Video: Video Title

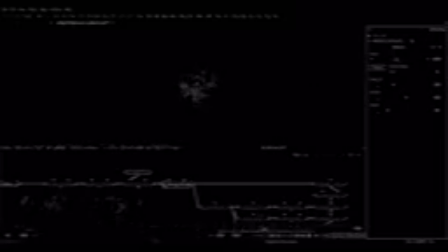(8:13)
So just trying to find a value here that makes sense.
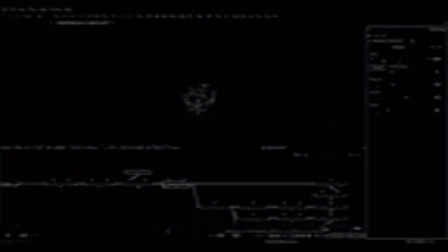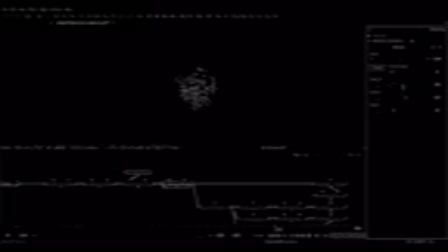(8:40)
Okay, so something like that. Kind of have to experiment again once you've got the rest of the effect in there.
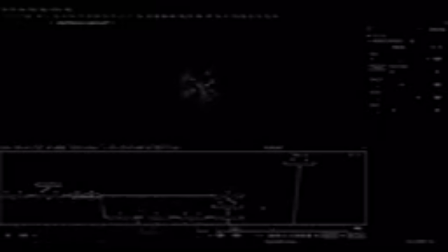(8:57)
So something like that. Then we put this through the glow again. We get a little bit of shake. And then we can just
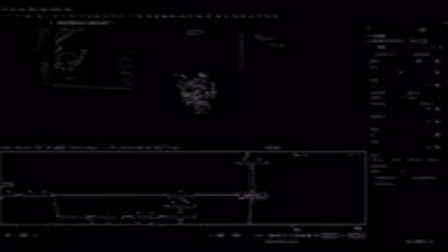(9:14)
burn this on or add it on with a boolean. Let's just put a final grade in here as well.
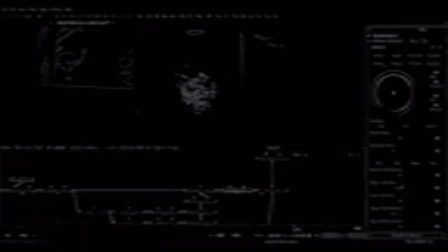Right, so now we're looking at the temporary drone I have here. But what we actually will be seeing is this whole network.
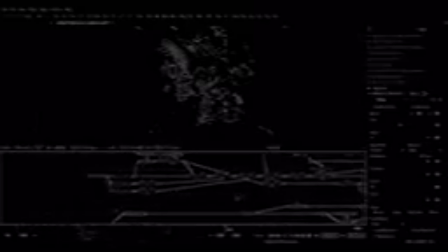(9:53)
So I'm gonna, for now, just take my reconstructed drone just so we can see if this layer is working, and use this instead. So we get rid of that emission pass.
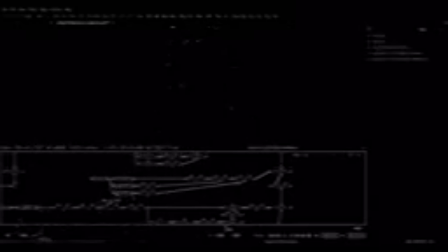(10:06)
So that's our diffuse, indirect, and direct reflect merged together. So there's our drone with no emission, and here's our new emission.
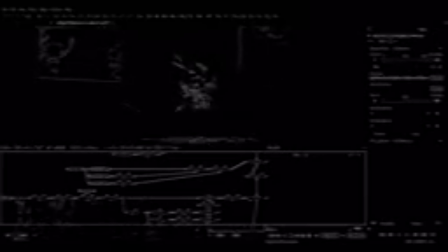Yeah, so something like that. It's probably a little bit too fast at the moment, the flickering, but I think that kind of works as an anticipation.
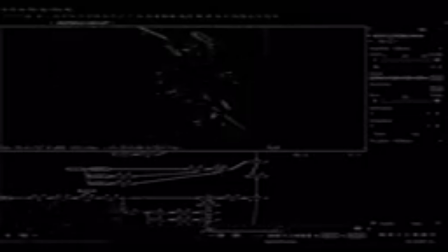(10:42)
So it's gone cold now after its decloak, and then it starts to heat up again, and then bam, we get the effect. So I'll check that one more time, and then we'll quickly add some refraction.
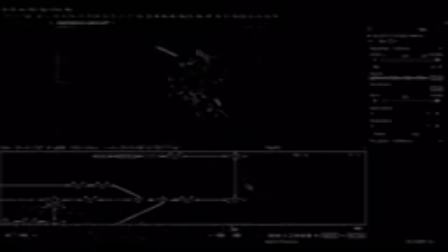It's a really nice tone there, especially because it's this dark metallic object. So these nice blue looking lights really stand up quite nicely.
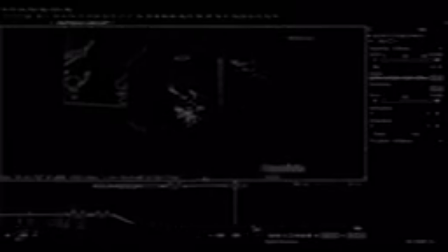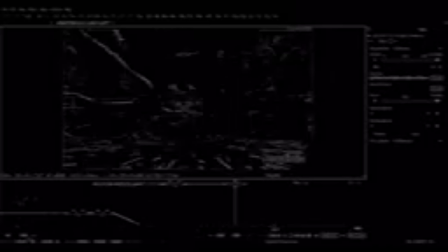(11:35)
And that shift of the environment down slightly before a super bright shockwave appears is also very impactful. So pretty happy with this. Lots of room here.
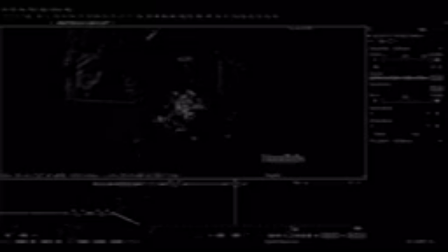(11:53)
Once again, we could knock everything down a notch and not make everything so over the top bright. Say except for one element, so we could really highlight the electrical element and just knock everything else back. At the same time, as I said when we were starting this effect,
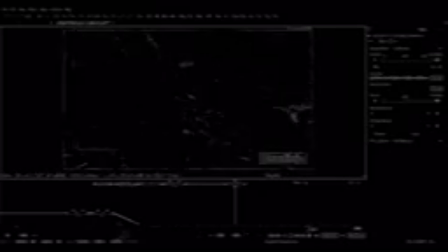(12:11)
many films and shows benefit from having an overly simplistic shockwave.